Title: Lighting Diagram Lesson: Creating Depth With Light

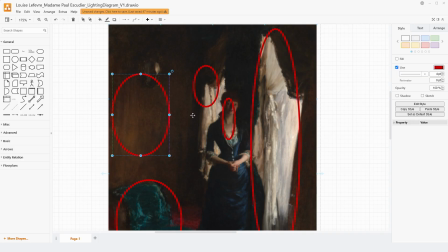Closer to the wall and the window, it's being blocked by the curtains themselves, but a little bit further in, we are getting that cast on there, but it is pretty quickly falling off again, and you can see especially above how quickly it falls off.
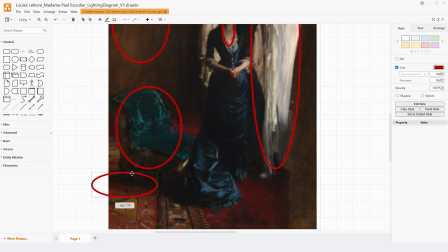And just in terms of direction of the shadow, you can see the chair right here having that shadow kind of coming straight across. But that light is still being softened. It's not an incredibly hard shadow. It's not incredibly dense.
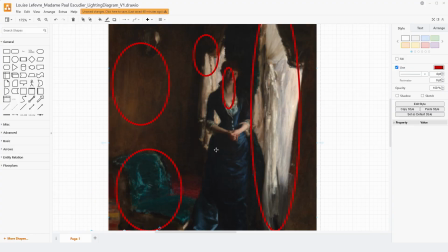Pretty much the densest part of this image is on her right side, our camera left, where we do want to have it be quite dark. So she's standing forward of the chair.
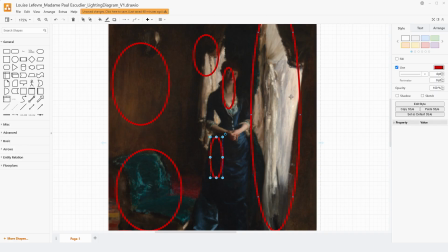The chair is a little bit behind her. If you were looking straight onto the window, the right side of the window would be getting more of the illumination where it's coming from, in my opinion, and that would be how you get this mark on the wall over here from this window behind her.
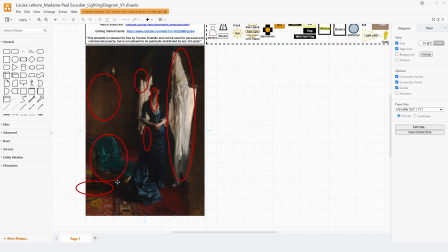It's unclear to me if there's any other light source in the room. If you look at the little mirror up here, it doesn't appear that there's another window after this one. So there is a little bit of a kind of an artistic manipulation of how bright this area is probably.
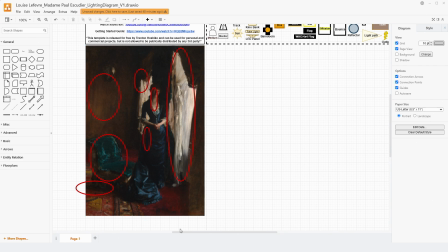And it definitely just gets darker as we fall back into the background of this painting.
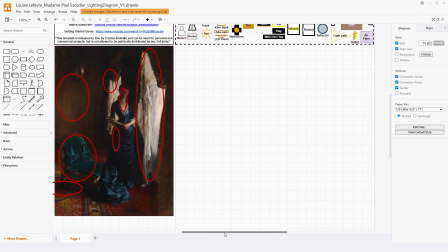Like with much of Singer Sargent's paintings that I really enjoy to look at,
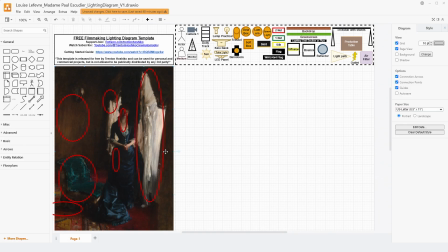the shadow work here is really incredible because you're balancing these lights and darks and this kind of almost movement of shape that I really like. And the dress down here has that a lot as well. I did a Sargent a while back and talked about how some of those shadows being brought down
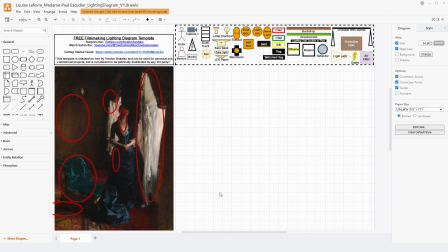on the face really helped shape the actual like portraiture of this. And I would say that this painting falls pretty similarly in that same category. This is not a incredibly traditional portrait. We're not, you know, having a very even light, close to medium shot portraiture.
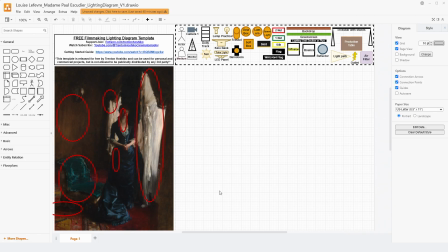This is a full body portrait that's standing farther away. She's partially in the dark. This is definitely a little bit more creative, expressive, and different than a lot of the traditional portraiture, especially of this time. So let's build this out. This back window is just a couple feet away from the wall.
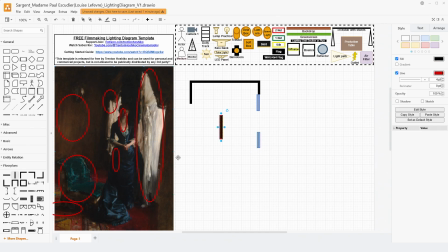So I'm trying to get that kind of close. And then we have a bit of a gap. I would say that that gap is almost equal to the size of the windows, approximately. And so we end up with a room shape that's sort of like this. Now let's go and add a chair here, out there.
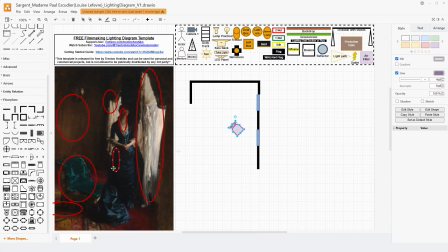And you know, that chair is there so you can look out the window. And we're gonna make sure that that's kind of behind where she will be. And she's pretty close to the window. She's like probably almost elbow touching the wall. So that means her other side is probably like, you know, 2.5 feet or so from the wall.
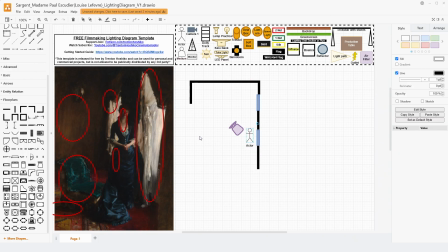She's pretty close. And then that chair is a little bit further from her. It's probably 3 to 4 feet away from the wall. So something like this is how I would imagine the setup works. First thing we need to do is have our light coming in our window and our path associated with that.
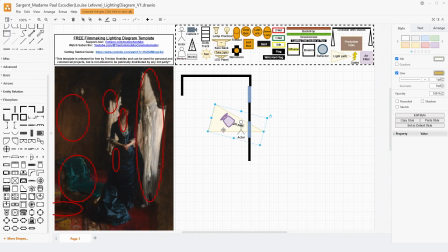So like I said, I want the window light to be coming from the right side of the window if you were facing it from the inside of the space. So just like this a little bit, that way we can get just wrapped around her face ever so slightly, but I want it to be mostly coming across.
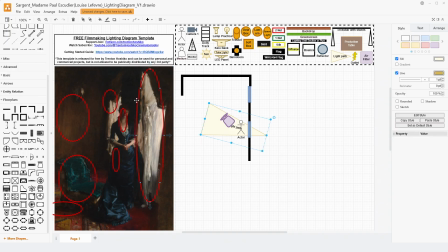And we must keep in mind that the actual curtains themselves, the black curtains or bluish curtains that are right here, kind of creating the frame of that window light, not the actual softening, you know, kind of linen lacy material right there, will block some of the light. That's why we get this dark area right between.
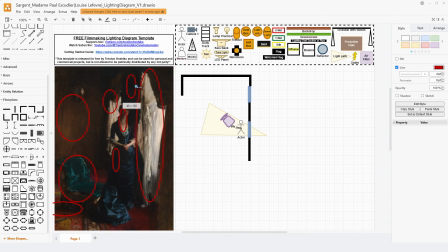If we weren't getting this dark area, then we wouldn't have that, you know, dark light pattern nearly as well, because this wouldn't be dark enough. So instead of kind of having the frame of the window itself being the blocking factor here,
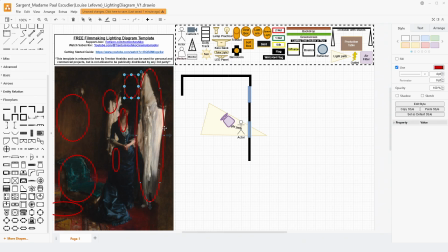I am just knowing that this is coming from that curtain and that actual like set design aspect.